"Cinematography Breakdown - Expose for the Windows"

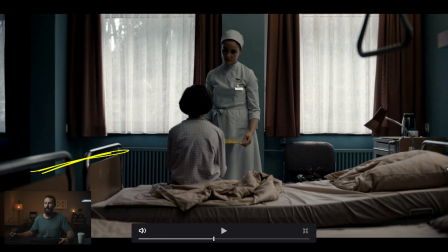(4:07)
We're going to do our little track push-in, again creating depth with all the angles that we can, but we're looking into this flat wall. Okay, who knows if this is studio, if this is real, doesn't really matter either way, but got good edge on her, and we've got our good little fill coming this way from wherever that light is.
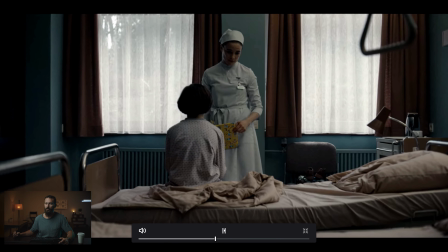(4:27)
But now as we keep going, keep going, we cut to the singles, like the meat of the conversation, right?
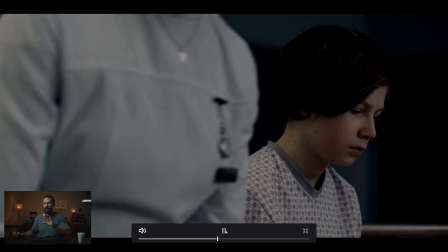(4:33)
We're going to get into it here. I don't know about that little dip there on that move. and we cut around to the front.
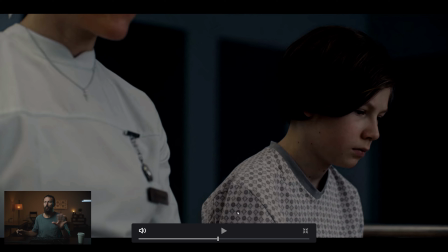(4:39)
Now, that is an important choice for the look of the... I mean, that is the only choice, really, for the look of this entire scene.
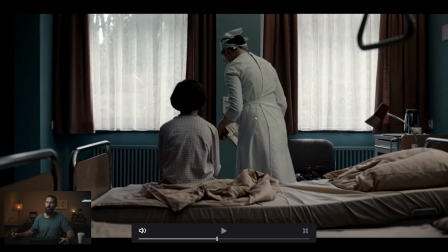(4:46)
Did we have to cut... Now, essentially, as soon as she turns her back and sits down here, we now have a situation. Let's see if we can go a little bit further. Does she ever sit down?
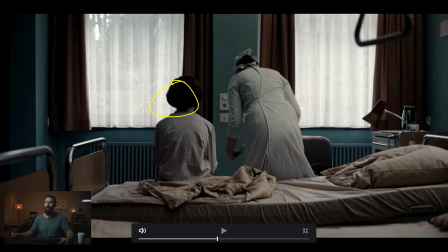(4:57)
Oop. Right there. So, this now becomes the bar scenario that we've looked at so many times, right? How do you shoot people at a bar when they're sitting on the same side of the table? It's an awkward thing. You've got two choices. Because in a bar, much like this, the light usually comes from behind the bar. OK?
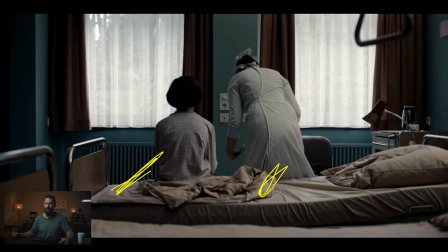(5:16)
So, those are your only... You can either stay on this side of the line, or you can do the flop to the other side. The problem with doing the flop to the other side of the line is if we're going over there, all of our light is coming this way, so it's going to be fronty, and it's going to flatten off,
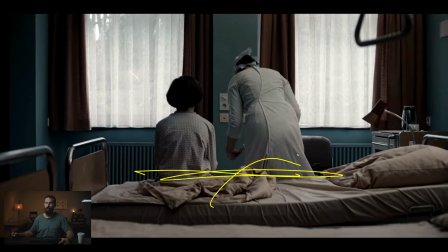(5:31)
and it's not going to look very good. So, your choice is to stay here or to flop. They've chosen to stay here.
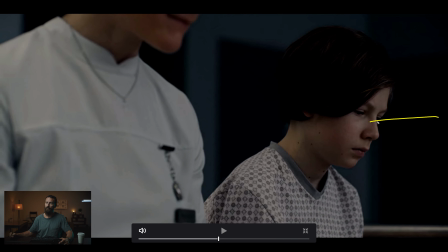(5:37)
To flop, sorry. And when they flop, really hard to get shape in here. I mean, we can't add this little light that they've added here, but it's hard to get any detail in here. The solution would be we stay on the other side and we do the French over or the, you know, the Walla Koozie, whatever we want to call it.
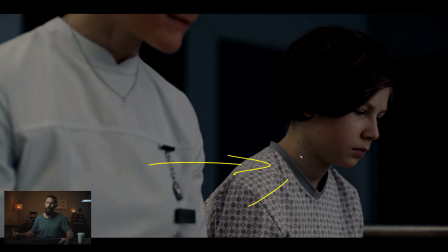(5:54)
We just make up names for these things. It's basically this shot, but on the back. So, looking over the back of this lady. So, you're doing, yeah, French overs, basically. So, his face would be looking that way still,
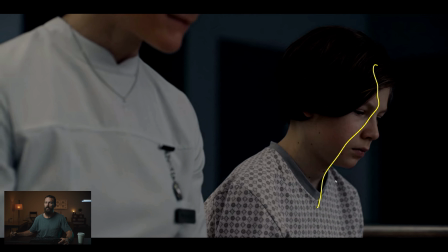(6:07)
but we're on that shoulder, and now you see how much more interesting we can make this window light, if that is the case, because we don't have to flatten it off as much. You can go way darker, way, way darker. So, even here, the same thing.
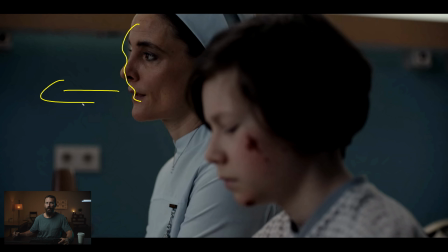(6:23)
I mean, it would be really hard to do because she's playing this forward quite a bit, which is why I'm imagining they chose this one, right?
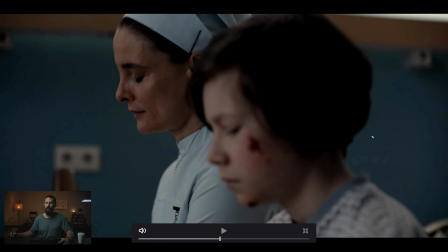(6:30)
They're not playing it to each other as much. So, if you're not playing it to each other, It's harder to do on this shoulder. Really, you have to get the people, like, looking at the other, like, turning their head. If they're playing it straight forward, it's more difficult. Like that angle.
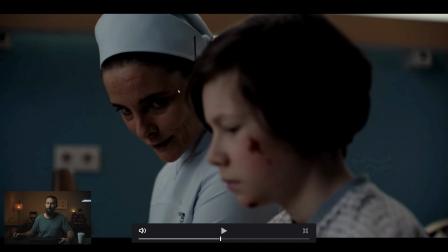(6:46)
You're like, see how it's sort of flat? I mean, there's a little bit of shape to it, because you got that backlight there. You got the day coming through. But just imagine now if we were on the other side here, looking back this way, you could go way more on the darkness and way more on the carry.
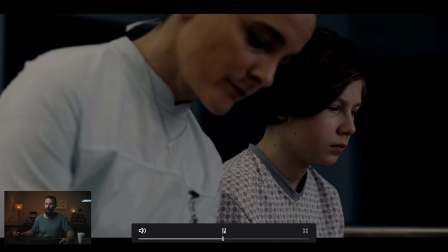(7:04)
And then cut again, back to the same flatness, you know, and there's not a lot of depth back there because it's so shallow.
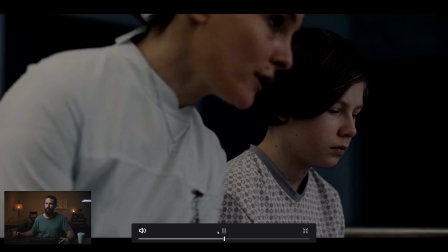(7:12)
Just sort of flattens it off and makes it feel like he's floating.
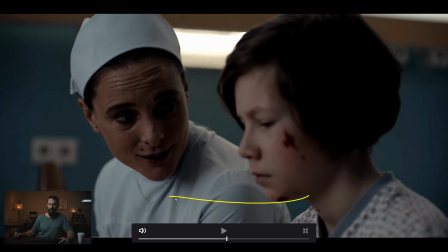(7:17)
And, again, the angle, you know, now we've reached around a little bit versus the boy's angle. Reached around a little bit further, got this nice little, again, nice little hot spot in the background from the lamp.
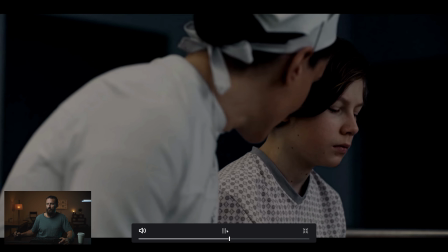(7:31)
And no eye light for anybody, just because where you would put the eye light, the person is blocking.
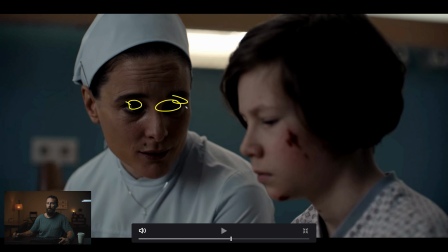(7:36)
Right? So, if you're going to get an eye light in this lady's eyeballs, you have to have it just this way of camera, in line between her eyeball, between her eye, and the eye light, this kid is blocking it. So, you're not going to be able to get an eye light in there, if you want to carry this anymore.
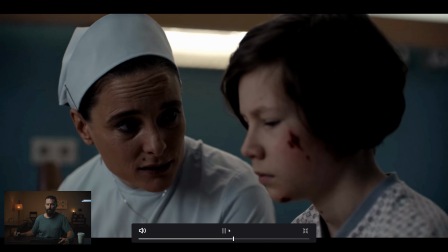(7:53)
And that is shallow. What's he doing? What's he going to react?
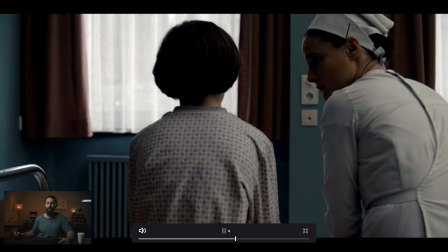(7:59)
Also, if you have, in your mind,
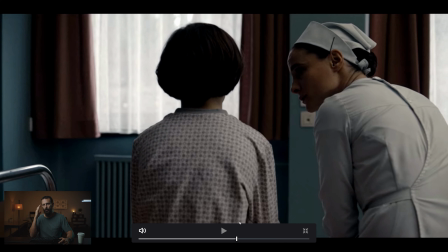(8:02)
you have this idea in your short, okay, I'm going to go film in a hospital and it's going to be amazing. I've shot in a bunch of hospitals that all look like shit. No hospital looks like this. Right?